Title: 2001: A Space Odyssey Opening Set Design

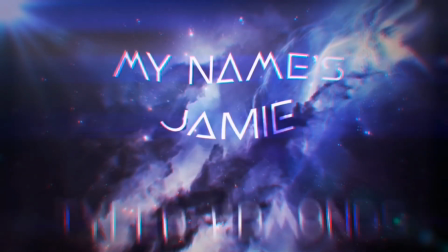4s
Hello, my name is Jamie Tyler Edmonds and you're watching my video essay.
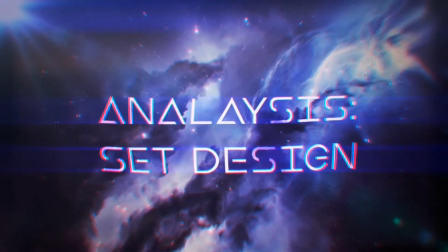8s
Today I'm going to be analysing the opening sequences set of the film 2001 A Space Odyssey.
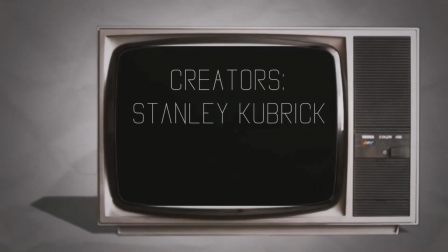22s
"2001 A Space Odyssey" was directed by Stanley Kubrick and written by science fiction writer Arthur C. Clarke.
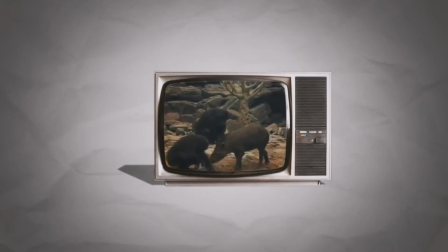29s
The opening sequence is very different to the rest of the film by the fact that its set is actually meant to look primitive rather than futuristic.
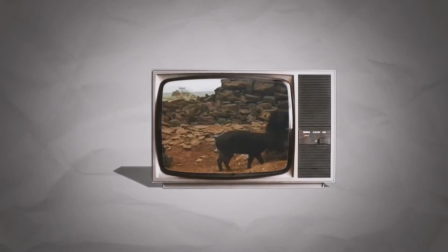37s
While this sequence, known as the Dawn of Man sequence, is shown at the beginning of the film, it was actually shot at the end of production, after everything was recorded.
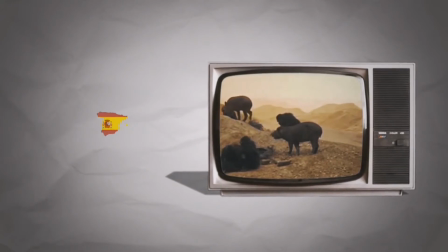46s
Kubrick first planned to shoot in the real desert, with a location recce in Spain,
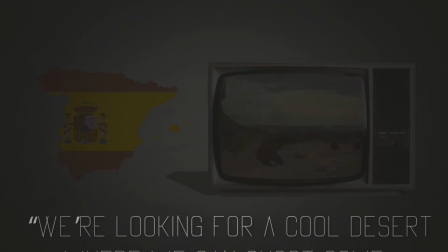51s
quoted as saying, "We're looking for a cool desert where we can shoot some sequences during the late spring.
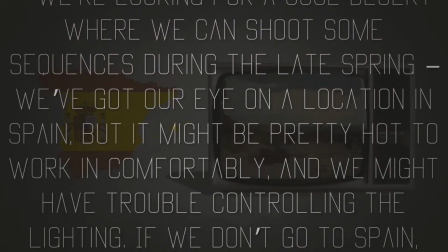56s
We've got our eye on a location in Spain, but it might be pretty hot to work in comfortably, and we might have trouble controlling the lighting.
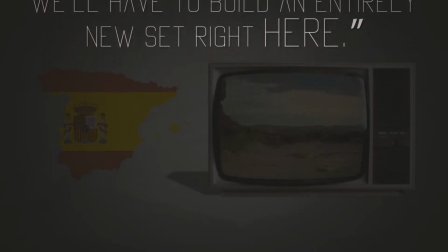63s
If we don't go to Spain, we'll have to build an entirely new set right here." Kubrick did exactly just that.
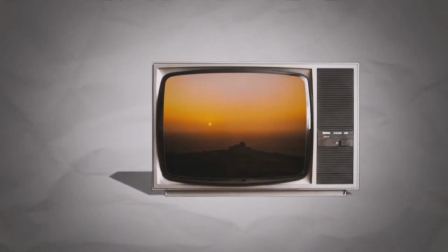71s
However, the establishing shots themselves were shot on the location by a unit in Africa,
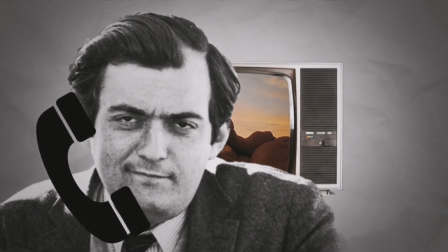77s
directed over the telephone by Kubrick due to the fact that he had a fear of flying, despite the fact that he had a pilot's license.
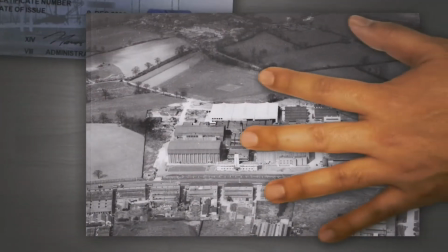84s
In the end, it was actually decided that the set itself for this scene was to be constructed artificially inside the MGM studio in Boreham Wood, England.
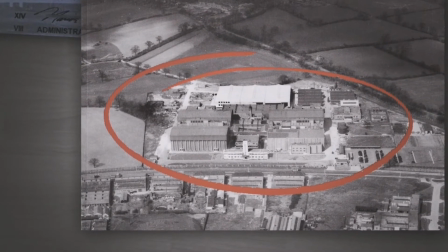93s
This is also where the models of the spaceships were created by film staff.
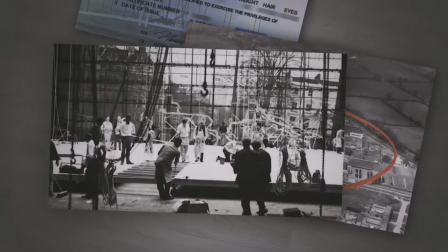97s
Of course, building the set indoors creates some problems, and the method used to create the background for this set was quite complex.
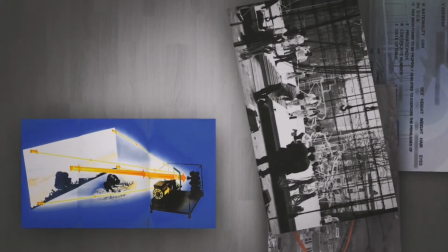105s
To create it in a way which made it look realistic, Kubrick used the pictures which were taken in Africa beforehand,
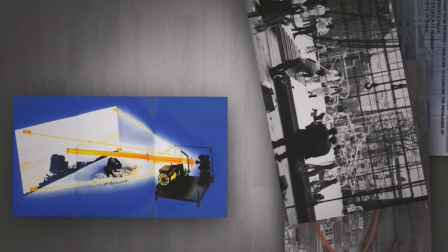111s
and then he used a projector to project them onto a reflective screen at the back of the set. The image was projected onto a two-way mirror at an angle.
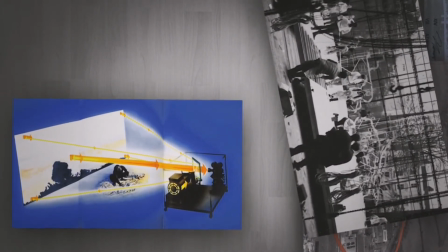120s
The camera was then placed behind the two-way mirror and recorded from there.
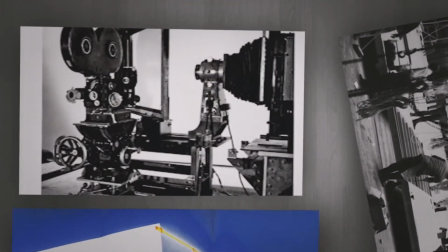123s
By doing this, the camera recorded the correct angle that the image was projected from, thus hiding any shadows created by objects on the set.
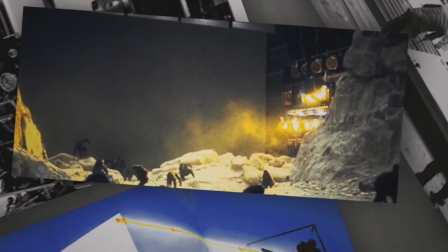131s
The entire set itself was built on a rotating platform, and if Kubrick wanted a shot from a different angle,
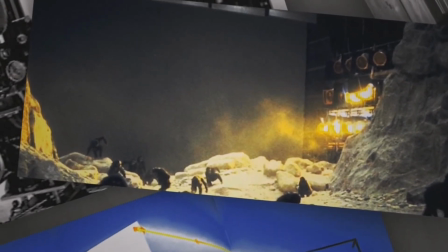138s
the whole set would have to be rotated about 180 degrees to accommodate the position of the projector screen so that it looked realistic.
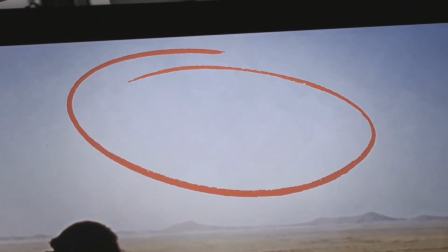145s
However, if you look closely, you can see the screen at the back in some of the shots. However, by doing this,
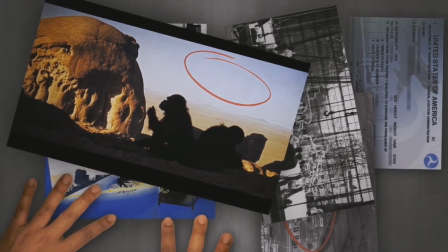152s
Kubrick most likely reduced his choice of shots, which he could have had in this sequence compared to if he shot on location in Spain like he originally planned.
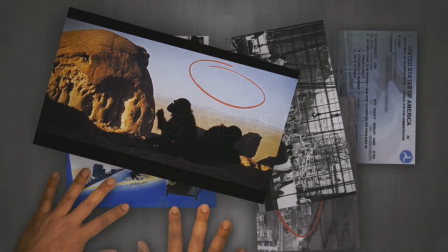160s
Despite this, I suppose it could be argued that Kubrick did this to give the set more meaning.
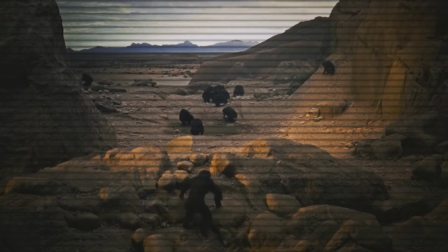167s
I mean, for example, because the camera was never moved very much due to the screen, the set's really given a feel of a zoo enclosure.
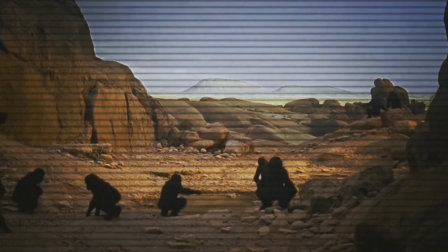175s
The camera always seems to be physically placed just outside of the set, just like you're looking in.
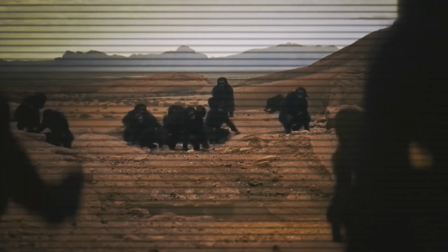181s
To the audience, this could potentially represent the fact that the apes had a very simple understanding of the world,
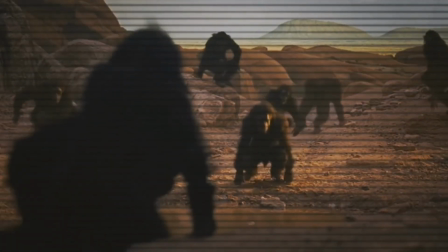187s
and to make the audience feel like observers, rather than to make them actively feel as if they're there.
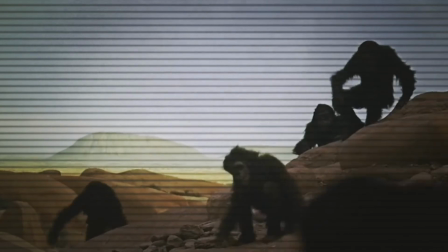193s
It makes the apes seem much more animalistic. However, this is up until the monolith scene where they're given the idea to use the weapons to hunt.
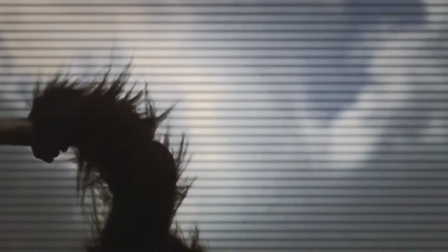202s
However, after this, the shots change slightly, with the shot where the ape uses a bone to crush an animal skull.
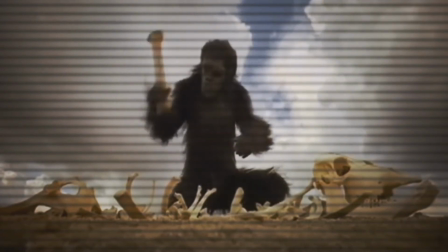209s
This shot's recorded outside and not on a set, from a physically close-up and different angle to the rest of the sequence.
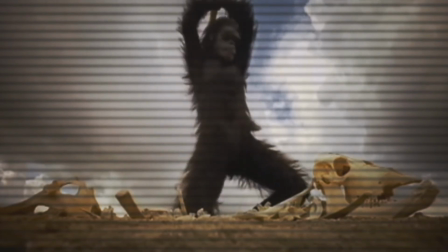216s
This could represent the fact that the apes are beginning to gain intelligence and to evolve into somewhat higher beings.
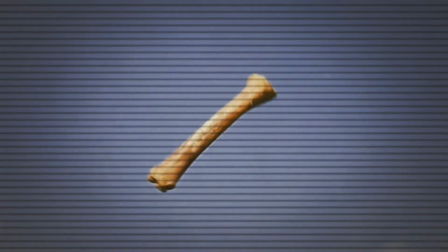224s
Overall though, the set itself contrasts very much with the rest of the film, as it's set in the past,
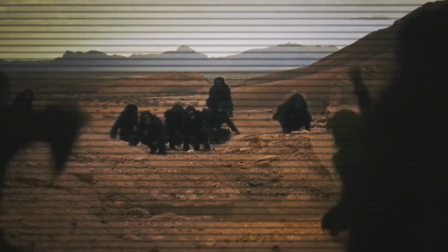229s
using primarily rock and gravel to create the landscape, as opposed to the sci-fi style that the rest of the film uses,
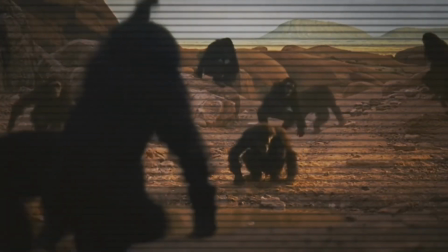235s
as the art direction in this scene was meant to be very primitive. That's all, thanks for watching.
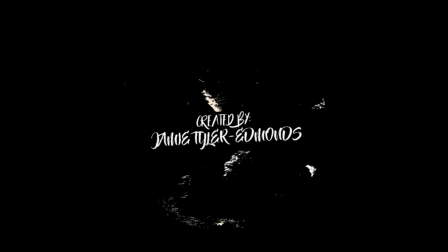241s
See you later.